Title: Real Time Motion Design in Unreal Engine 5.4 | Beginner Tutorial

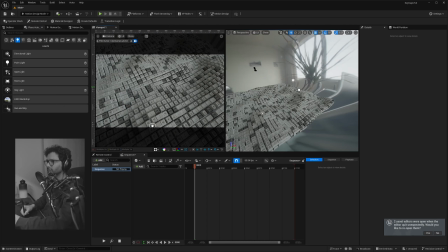And then we're gonna add another light for our key. Let's also try rotating the HDRI. So we can select the HDRI backdrop and then start rotating in A. So that we get a little bit of that window feel, right? So the light is coming through the window. The keycaps are going a little too high.
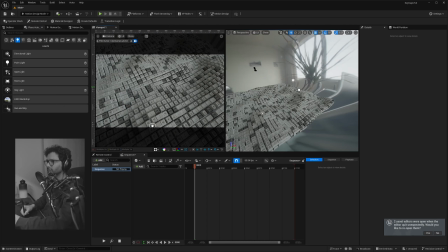So let's select the cloner actor and I'm just going to reduce, sorry, select the effector and I'm going to reduce that to, let's say, 30. That looks much better. And I think there's the spacing is a little too much. So we'll go into cloner and just reduce that spacing.
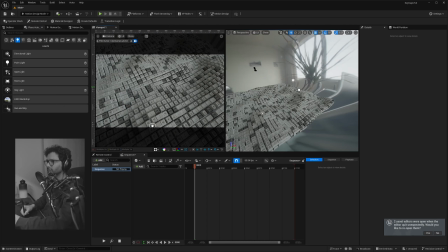So they are kind of like sticking a little bit more with each other, right? So we get a little bit more continuous feel of the waves. Well, let's drop in a key light. So we're just gonna go to place actor and then we're gonna drop in a rectangle light.
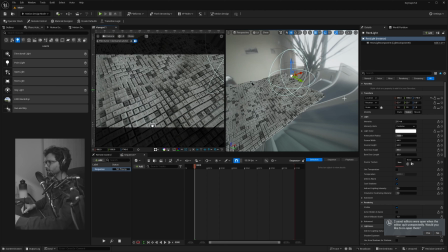Let's make it somewhere over there. Let's increase the attenuation so that's affecting the entire grid. And let's increase the intensity on it. So we just get a little feel of a key light of some sort coming from that direction, right?
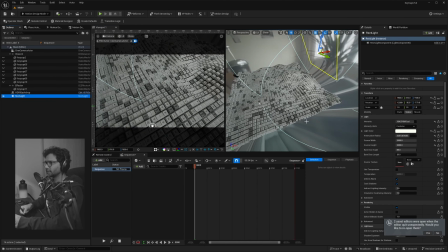And if you turn that off and on, you can see that key light kind of makes a difference, right? And that's pretty much it for lighting and setting up the scene.
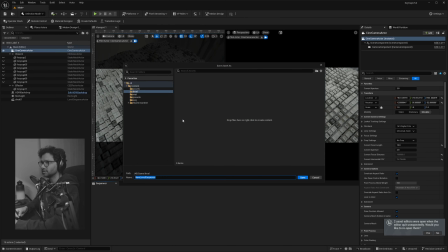Right, to render this, we'll click on this button over here, say add level sequence, and then we will name this first shot.
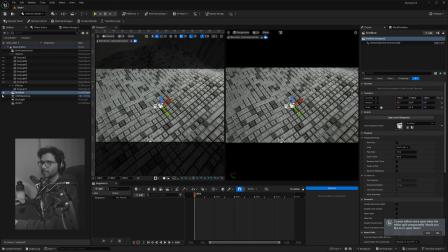Just save and it'll create a sequence. And let's drag in our cine camera actor.
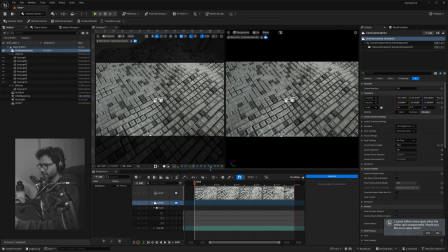We're not going to be animating the camera, so we can just leave the way it is.
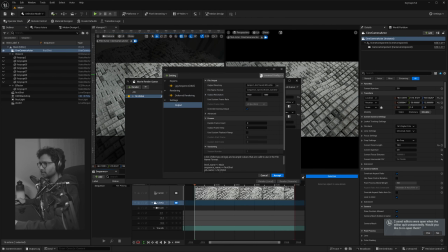We can click on this render movie button. we'll click on this unset config and click on this preset button and then load our preset. I will link this preset in the description so you guys can download, and it has all the console variables I normally use.
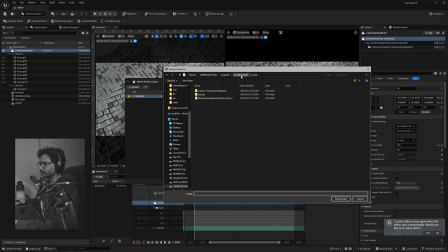We'll select the proper folder for this.
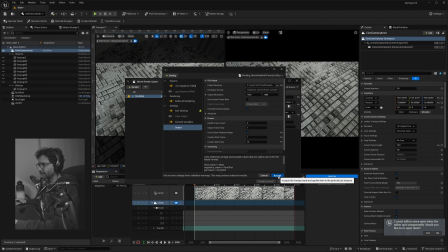So let's Unreal. So we are all set, and now you can just hit render local and it will start rendering.
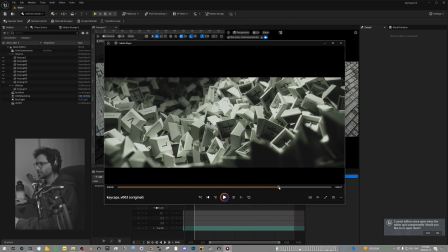All right, next we will recreate this shot over here, which is just a different application of the effector.
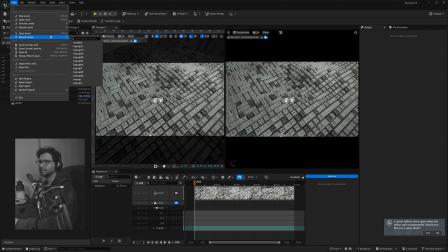So we're going to be using the same grid. So we will just go into file and then save current level as, and I'm going to call is
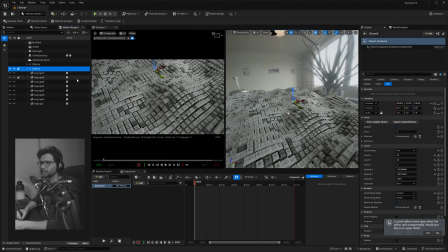the close up shot. So we will click our cloner actor and then go here and say spawn link effector.
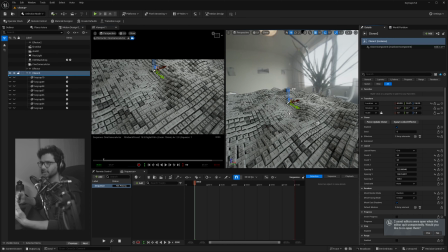So we're going to create another effector. And what we want to do is first we will increase the height of these waves.
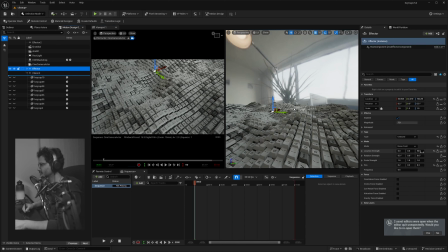So let's select our first effector and let's go maybe 80.
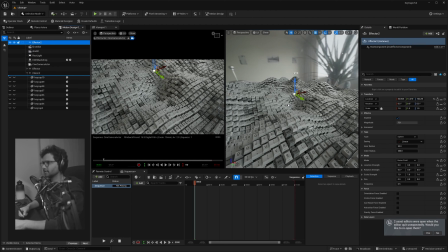And then we will select our second effector and then change the type to unbound. And we will check on orientation force field enabled, and that would
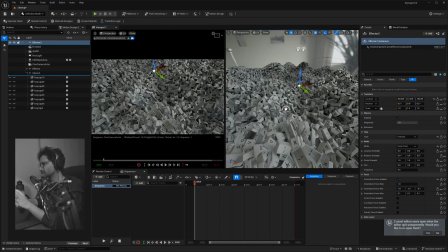alter the orientation of these keycaps.
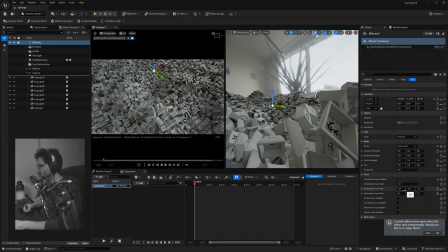The speed is a little too much right now, so what we can do is actually reduce the orientation force rate.
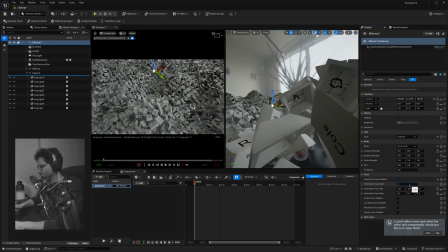So I'm just going to go 0.5.
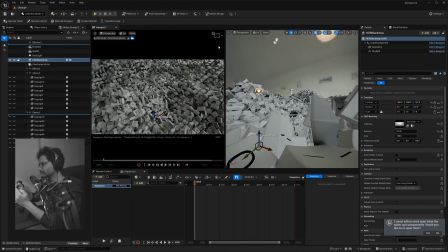Also, we can see over here that our waves is going in as well, so we don't want that to be moving, right?
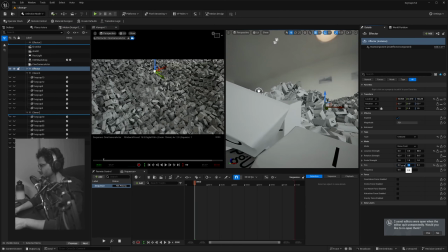So we're going to select our first effector and then make this span 0 so that it's just the orientation which is getting affected.
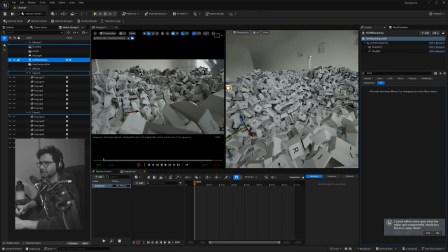Next, we will change few things in the camera. So we'll select the camera. So from a wide shot, I'm going to go to a nice portrait lens.
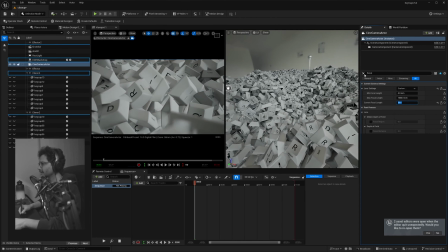So we're going to go 50 over there, and that will give us a nice depth of field.
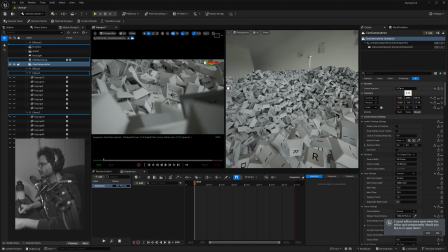Make sure your aperture is low. So mine is at 0.72.
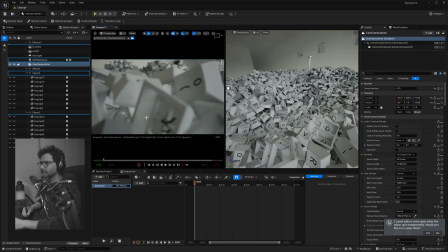I'm just going to move the camera and pick a interesting spot to focus on with some foreground keycaps as well over there. And we'll also make sure we have our focus right.
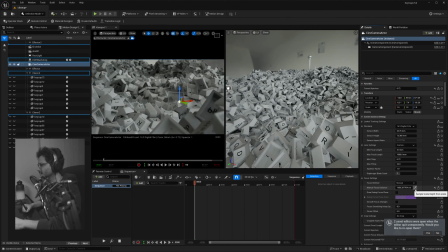So I'm just going to go into my lens settings and then click on this sample focus button and make sure I'm sampling that area right.